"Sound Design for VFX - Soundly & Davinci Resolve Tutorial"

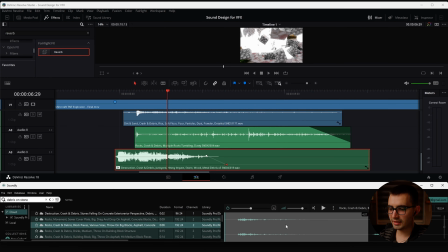(16:33)
Like the pitch is a bit too high. But let's click and drag that in and I'll show you how we can fix that.
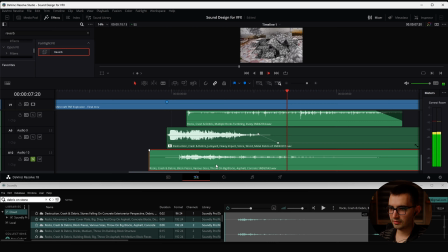(16:39)
So let's solo this for a moment and preview how that sounds. You can see the sound makes it look like the blocks are a bit too light.
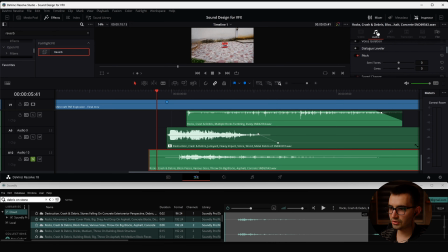(16:47)
So if we go to the inspector and then scroll down, you have this pitch option. And if we go to the left, I believe, you can see the pitch makes the sound a bit heavier. And we'll go even more, maybe -12. And let's unsolo.
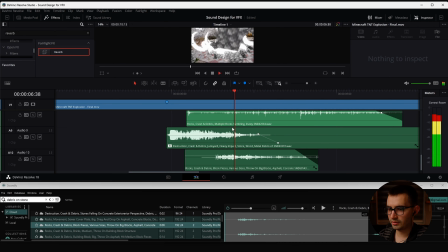(17:09)
And then maybe cut it over here. I don't want to hear that sound. Maybe this other one.
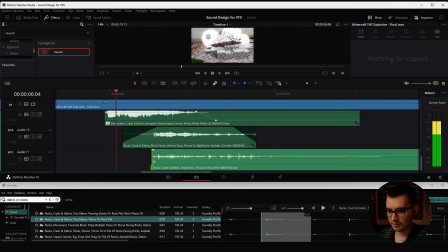(17:18)
And let's say I don't want this initial explosion part. Now I'm just looking to like shift sounds from each other by a few frames so they fill in all the gaps like continuously. Okay, but we do need to shift the pitch.
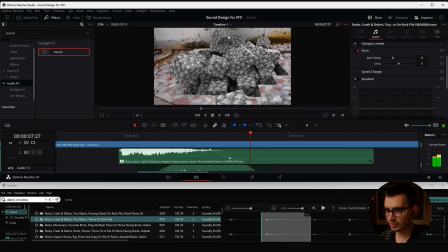(17:37)
You can see now, like this block, that block, that block, and the black are all falling down. And then some more blocks at the end here. So let's add additional sounds to accommodate for those blocks.
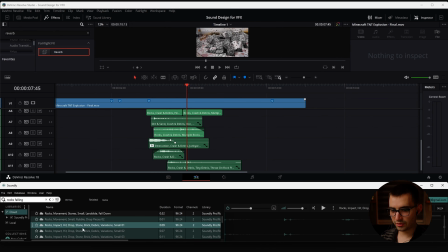(17:50)
We'll do rocks falling. All right, so these ones right here, small 1, 2, 3. It's only sort of like one rock falling. But let's actually Control A to select the entire clip and drag it in.
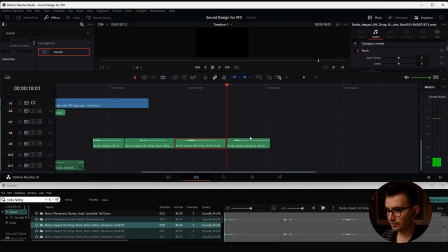(18:02)
And then we'll just cut it right here and then start placing them to match specific rocks.
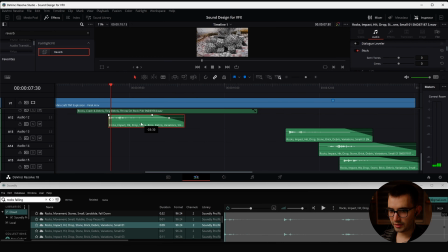(18:09)
So let's say boom, this one right there, we'll drag this over, boom, those 3 ones, maybe this one, just looking at the waveform, there's more going on, so we can maybe use that clip for those 3 blocks and then move forward a bit more,
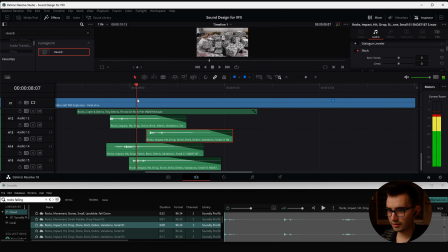(18:22)
bring this over, and then this one hits. We'll do that. And then maybe we can solo all 4 of these. Just focus on this right side right here. Yeah, it definitely looks like each of these clips is hitting on one of those blocks.
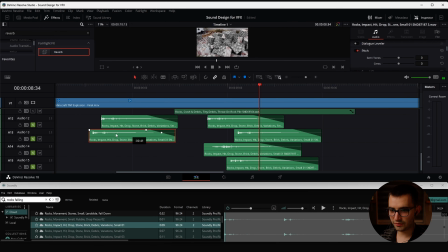(18:37)
And then here we can duplicate these, maybe shift the timing so one happens before the other.
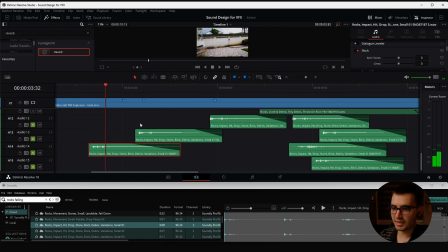(18:43)
So we can use the same sounds early on. So let's say this one that flies to the camera, we can kind of like predict maybe at this point in time it hits the ground. So we can just shift that over. Okay, it needs to be, I guess, on its own track.
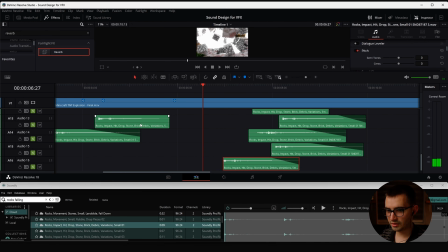(18:58)
And then I'm looking at some of these other blocks that are falling down sooner.
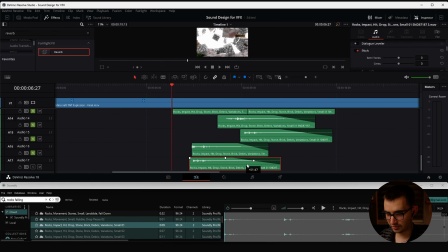(19:04)
All right, that fits in there. This is looking a bit like Tetris, actually. All right. But if you listen closely, you can kind of hear some repetition, and that's something you want to avoid when doing sound design. You don't want to use the same sounds very close to each other, or at the very least try to shift the pitch a little bit, maybe slow them down or speed them up.
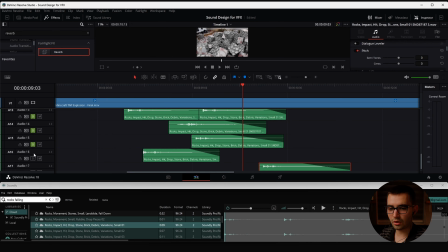(19:28)
But the thing is that these are all soloed right now.
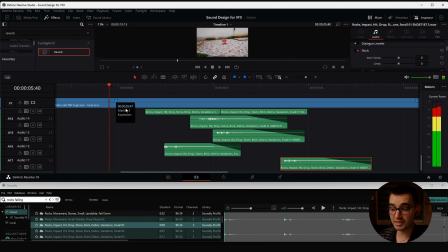(19:31)
If we uncheck those and then preview them together with the other sounds, you shouldn't really be able to notice the repetitiveness. Oh my god, it sounds so good. Now, looking at the levels here, I do believe that the explosion is a bit too intense.
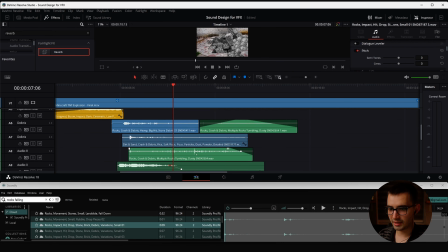(19:48)
Maybe even this one. We'll tone it down a bit, and then that's the explosion.
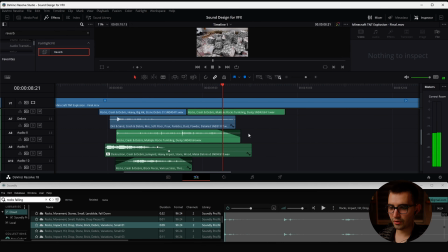(19:53)
I'm looking to keep this below 0 so it doesn't clip. And then before, I also mentioned the fact that you can slow clips down. Let me just see real quick. No, it wasn't this one.
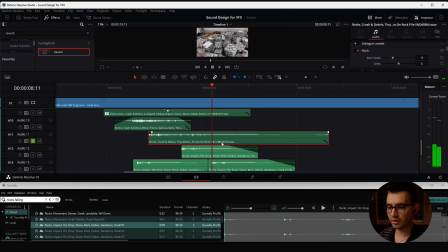(20:04)
I think it was this one. Yeah, this is the one where we changed the pitch on. But what we can do is actually go Control R and then slow down the speed. So let's say 60% or something like that. And then just click and drag that.
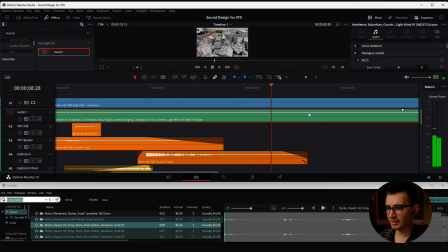(20:20)
Before we move on to adding more sounds towards the end, I'm now noticing that I don't quite like the ambient sound because it has this low volume wind noise, like just noise.
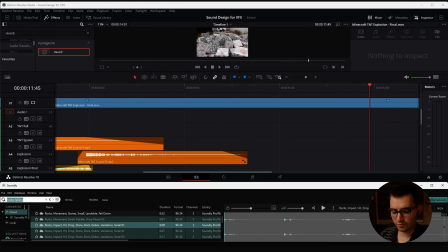(20:29)
I don't like that, so we'll delete it and we'll do nature birds.
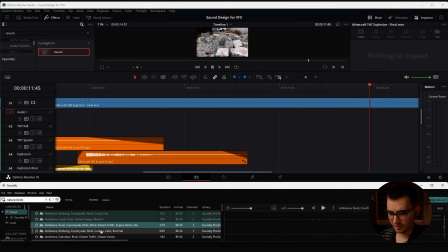(20:35)
And I think this first one was better. Yeah, I don't want to have as much wind.
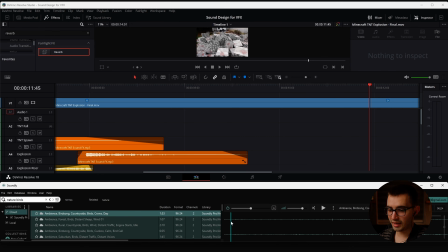(20:41)
This first one does have wind, but it's not as intense, so drag and drop that in.
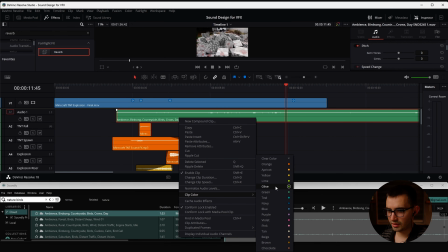(20:46)
I'll color it something else. Olive. And then fade it in.
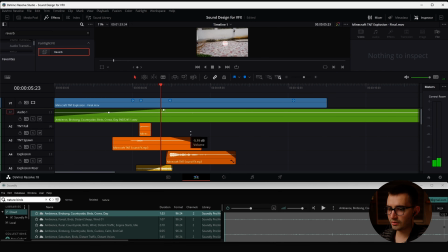(20:50)
Oh, and of course we want to lower that down. Let's go back and search for rock.
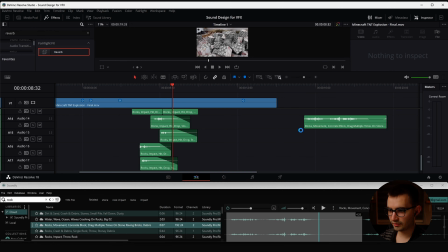(20:57)
Okay, this one is cool. We got some rock movement. And I like this one as well for the explosion.
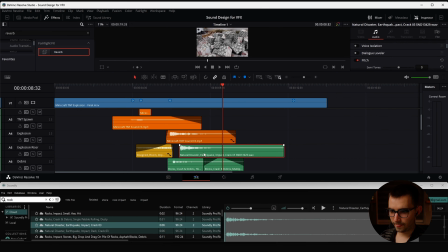(21:04)
So I'll drag it in. And we'll make this clip yellow.
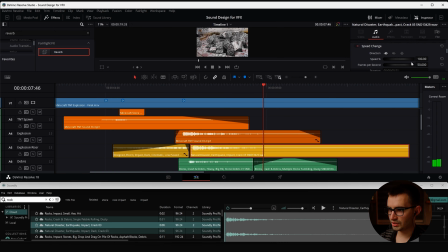(21:08)
And we'll drag it up here. Maybe change the speed to like 50%.
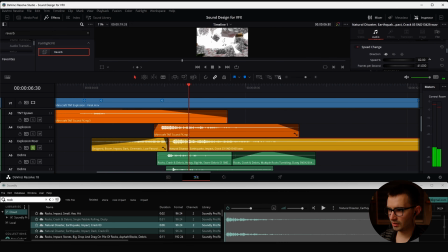(21:13)
Maybe that's a bit too much. Let's say 80%. Maybe shift it over. Put it to a point in time where some of the blocks hit back down so that this initial impact on the sound kind of makes sense.
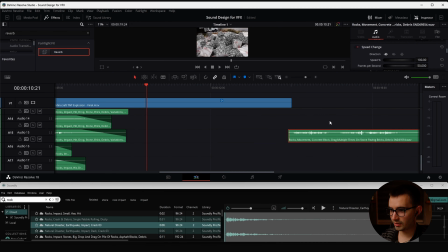(21:29)
Now, let me go back and find that one, the rock movement. Lower down the sound.
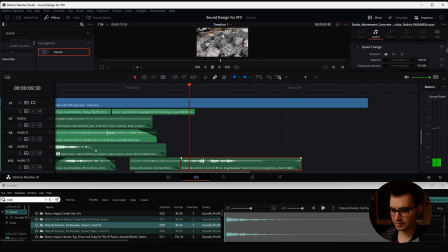(21:37)
Cut it here because the sound kind of stops there. Okay. There it is. And then we'll move this over to match it with this block moving. Okay, actually I want to use this second part of it.
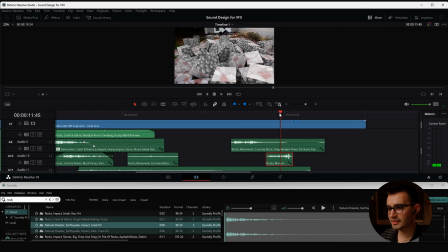(21:55)
This block, as soon as it hits, I want it to make a very distinct sound. You see, it's like... Yeah. Okay, I do need another one.
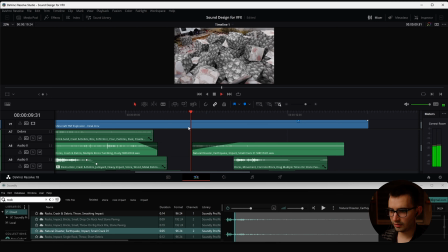(22:07)
Okay, I'll just grab this. And then we'll fade it in. Now this does seem like it's really jumping out a bit too much.
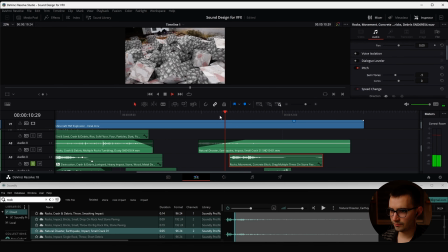(22:15)
Let's see, let's try shifting the pitch. And lower down the sound, maybe fade it in a bit. And now these other ones are a bit too intense. Again, I'm trying to not let specific sounds take too much focus.
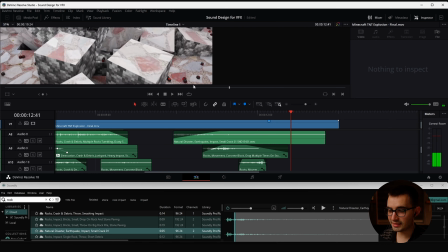(22:33)
And then we have the good old tiny, teeny, tiny block making an appearance there. So let me see.
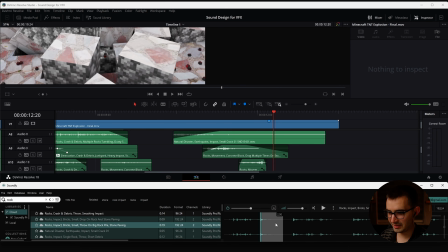(22:43)
All right, this right here, this one, I think.
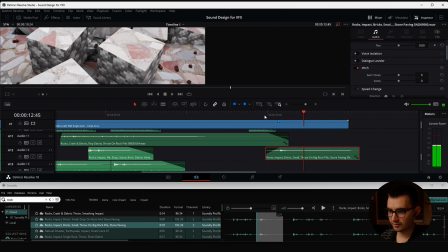Lighten it up a bit with the pitch. You see, when it sounds thinner, like the pitch is higher, it sounds smaller. But when the pitch is lower and it goes like woo, it sounds heavier.
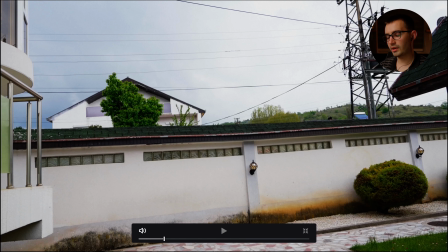(23:06)
Now let me go full screen and give that a preview.
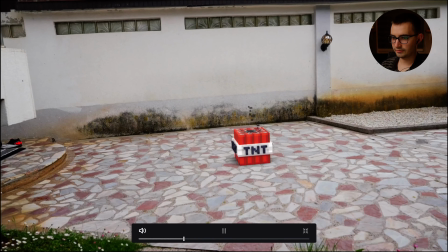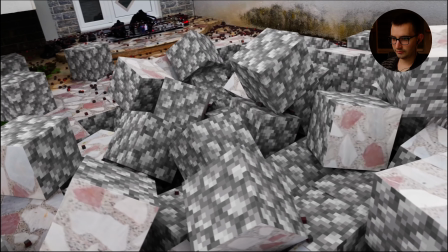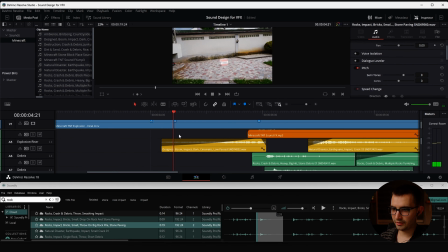(23:18)
First of all, I'm noticing a few issues. Right away, the block placement, it's a bit low.
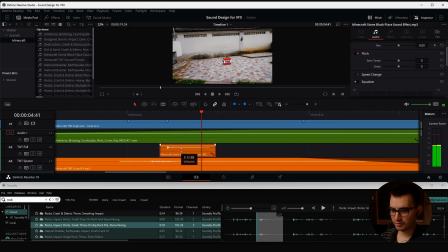(23:24)
I want it to be a bit more intense. So we can hear it hitting the ground, okay.
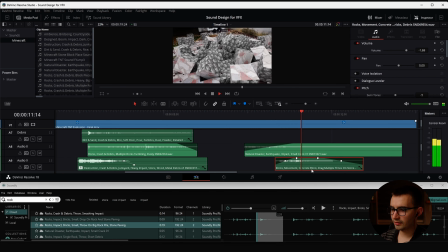(23:31)
And then also this sliding rock. I want to lower down the sound a little bit more.
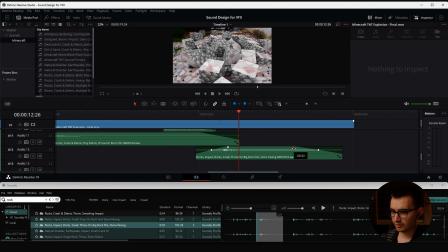(23:38)
And I actually want it to have a bit more sound on the hit back on the ground.
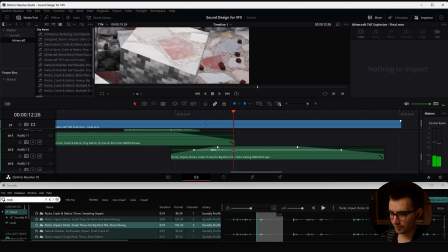(23:45)
So this is where it pops and then boom, it hits the ground. But you kind of don't hear that too much. So add some keyframes and then animate the waveform. I'm thinking I actually need to shift this over a little bit because there's an impact happening,
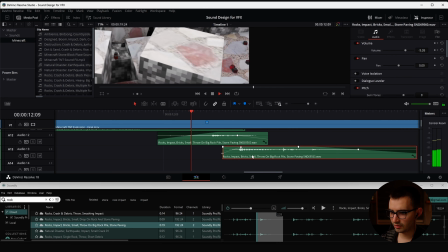(24:01)
but it's a bit further down in the sound. Okay, now the sound is a bit too much.
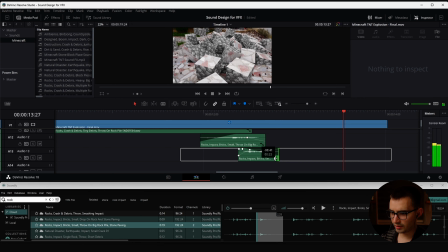(24:07)
And then there's some weird stuff going on after that point, so we'll just trim it.
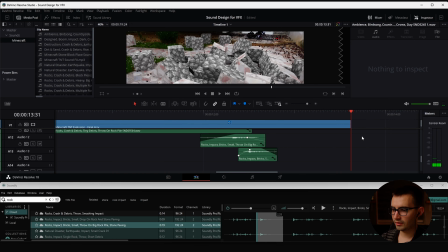(24:11)
And what I want to do is just cut this right there and then help that cut to black with an impact.
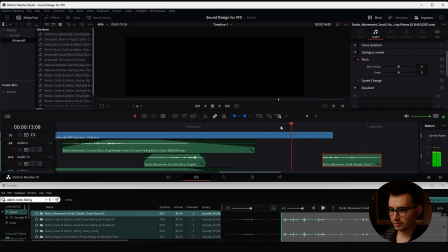(24:17)
Okay, I think this one might work. But we do need a bit of a build-up over here as well.
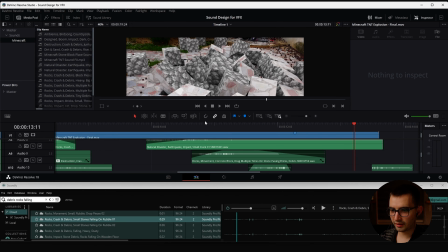(24:24)
So let's see, maybe we can go back to some of the clips we had before.
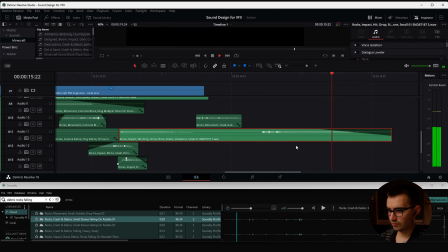(24:29)
I'll drag this one. Cut it there, cut it there.
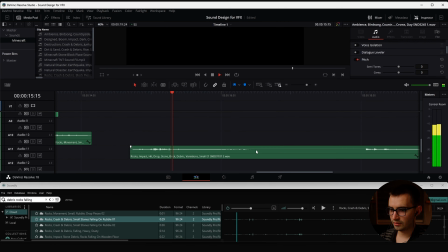(24:34)
Tone down the speed to about 75%. And then move it back in time.